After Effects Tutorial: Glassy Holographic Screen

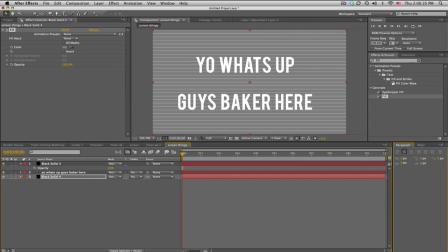Okay, and you'll see why we're doing that. I'm also gonna make one more solid. We'll make this white. And we're gonna add a linear wipe.
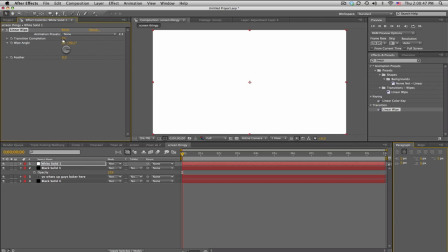So this will kind of be the fake shine. So if I just set it in the middle somewhere, I can just, you know, rotate it slightly.
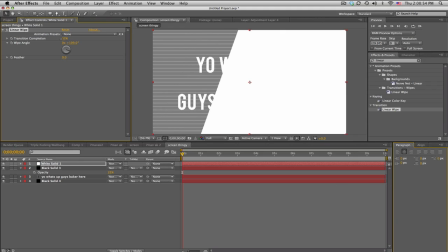And I'll just start it, you know, somewhere over here. Keyframe the completion. Move forward. See, our thing was about a second and a half long, so I'll just go around there and set it, you know, to the other side. So it looks kind of like a realistic reflection moving. I mean, you know, it's all of it's fake.
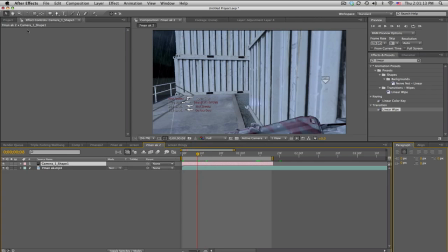You know, yeah, okay. Anyway, so we're back into here, and we'll just bring in our screen thingy, and we'll make it 3D.
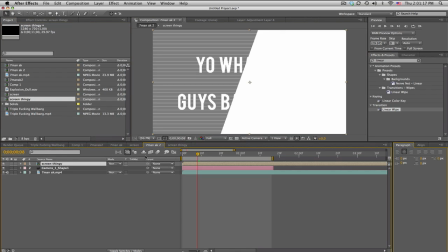Okay.
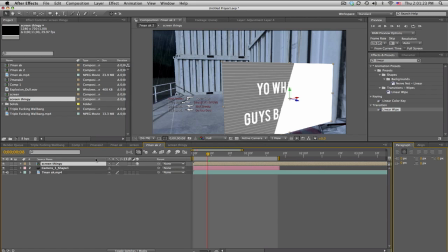And let's scale this down quite a bit.
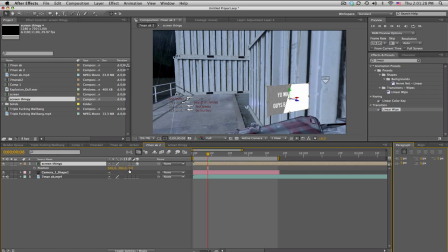And let's put it into position where we think we want it to be. So let me just move this around real quick. And then just kind of see where it's at.
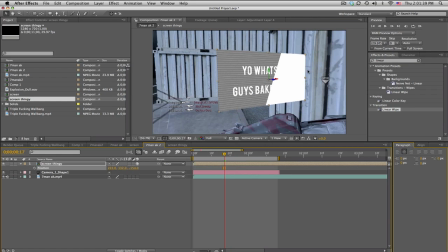So it's kind of pretty close. I mean, there are some 3D issues with the thingy and the wall in the way. But anyways, I'm not going to worry about that. Just kind of rotate it. Probably scale it down even more.
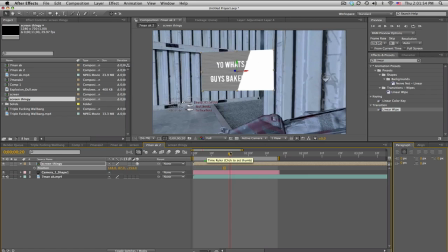And put it, make sure it's kind of look like it's floating around here. Scooting it over. All right, so, you can mess with that. Once you get your thing set, we'll set this to overlay.
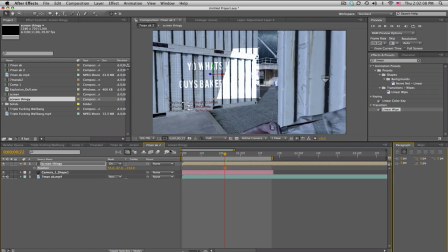That's why I wanted the background to be gray. So it looks kind of cool. Let's also change the opacity of that shine.
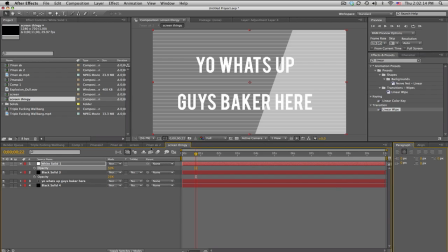It's a little way too bright, so maybe 50 or even lower. So you can kind of see that.
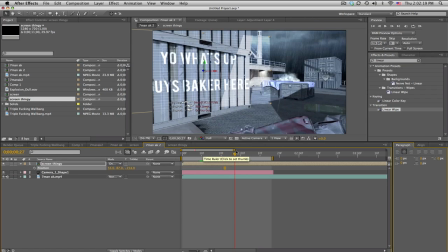It's got that shine coming in. And it looks like a floating screen. All right. So what I'm going to do, actually, is make an adjustment layer.
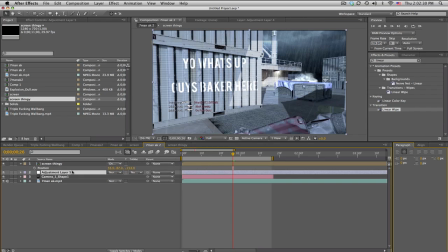Okay. And we'll duplicate the screen thingy. And the one on the bottom, we'll turn that off and then use the adjustment layer's track mat of the alpha mat of the screen thingy,
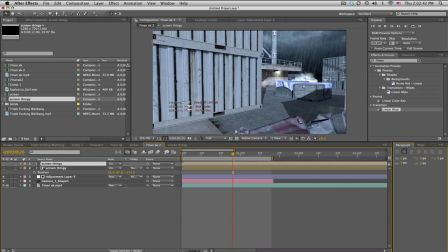which means if I undo, turn that off on the adjustment layer, if I put on, let's say, levels, put that on the adjustment layer, it will only affect just where that square is.
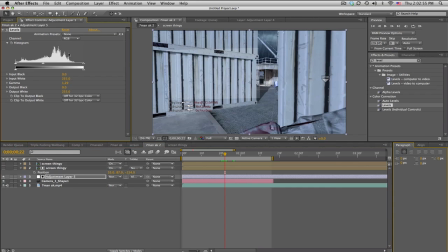You kind of see that? So I can kind of color correct it, maybe a little tiny bluish tint. Kind of see that going on? And I can put in any effects I want on the adjustment layer, and it only affects that screen. So what I used was Turbulent Displace. So I'll start with that.
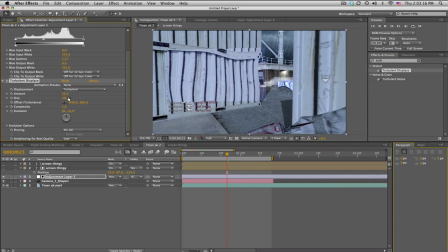And we'll set the amount down to like 25 and the size down to about 50, so it's not too much warping.
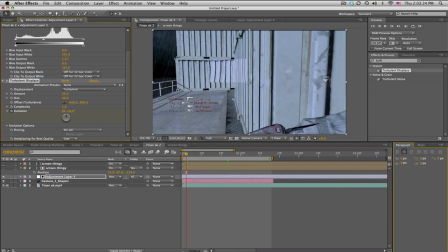And we can animate the evolution because we are looking at different angles through the glass,
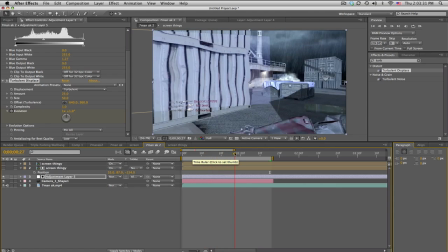so there is going to be a little bit of movement in the warping. So you can kind of see that going on.
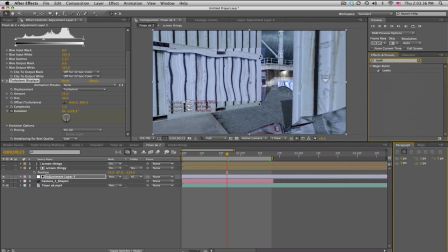I also used Magic Bullet Lux for the RGB split. So if we go into edit here. Excuse me. Oh, there it is.
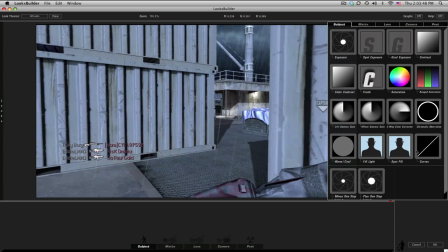Oh, okay. We're going to use some chromatic aberration. So any of these is fine.
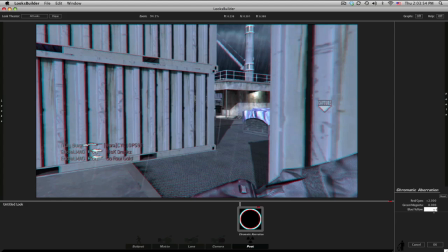And we'll just set this, to like 2 or something. And -2. Just so we get some split going on.
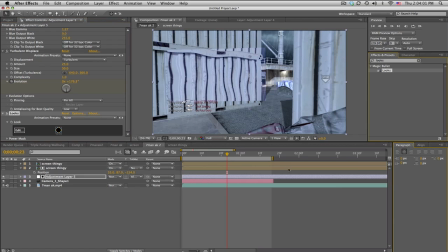Click OK. Make sure your computer is really slow and stuff.
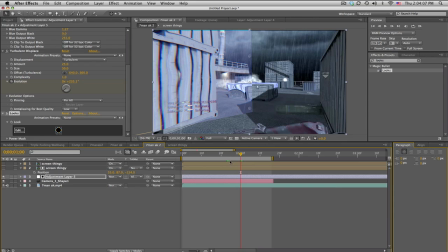And then you can kind of see we get some splitting of the thingies, and it looks pretty holographic. That's what I was going for.
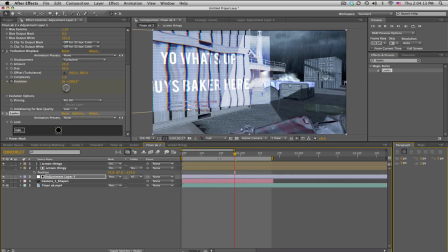So we'll turn the main screen thingy back on so we can see our text. And yeah, there you go.
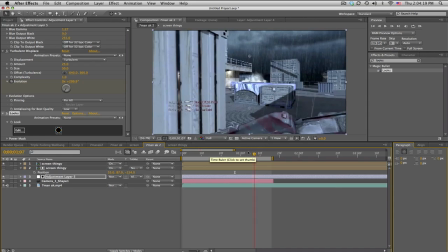It's kind of moving, and then you just, walk through it. And that's about it.
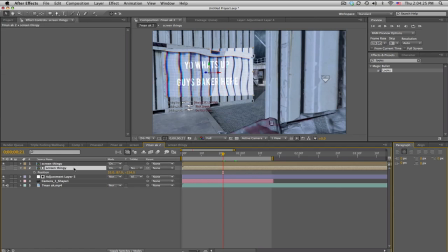So the trick here is to remember using a 3D layer as a track mat for an adjustment layer.
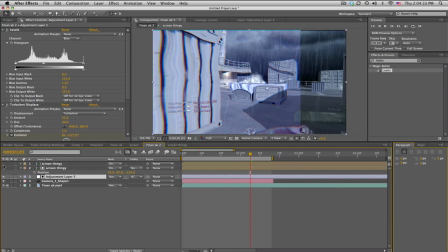And you can do some pretty cool effects. I mean, maybe if you wanted, take that off, put on what's called Find Edges or something. Put that on, see what this looks like.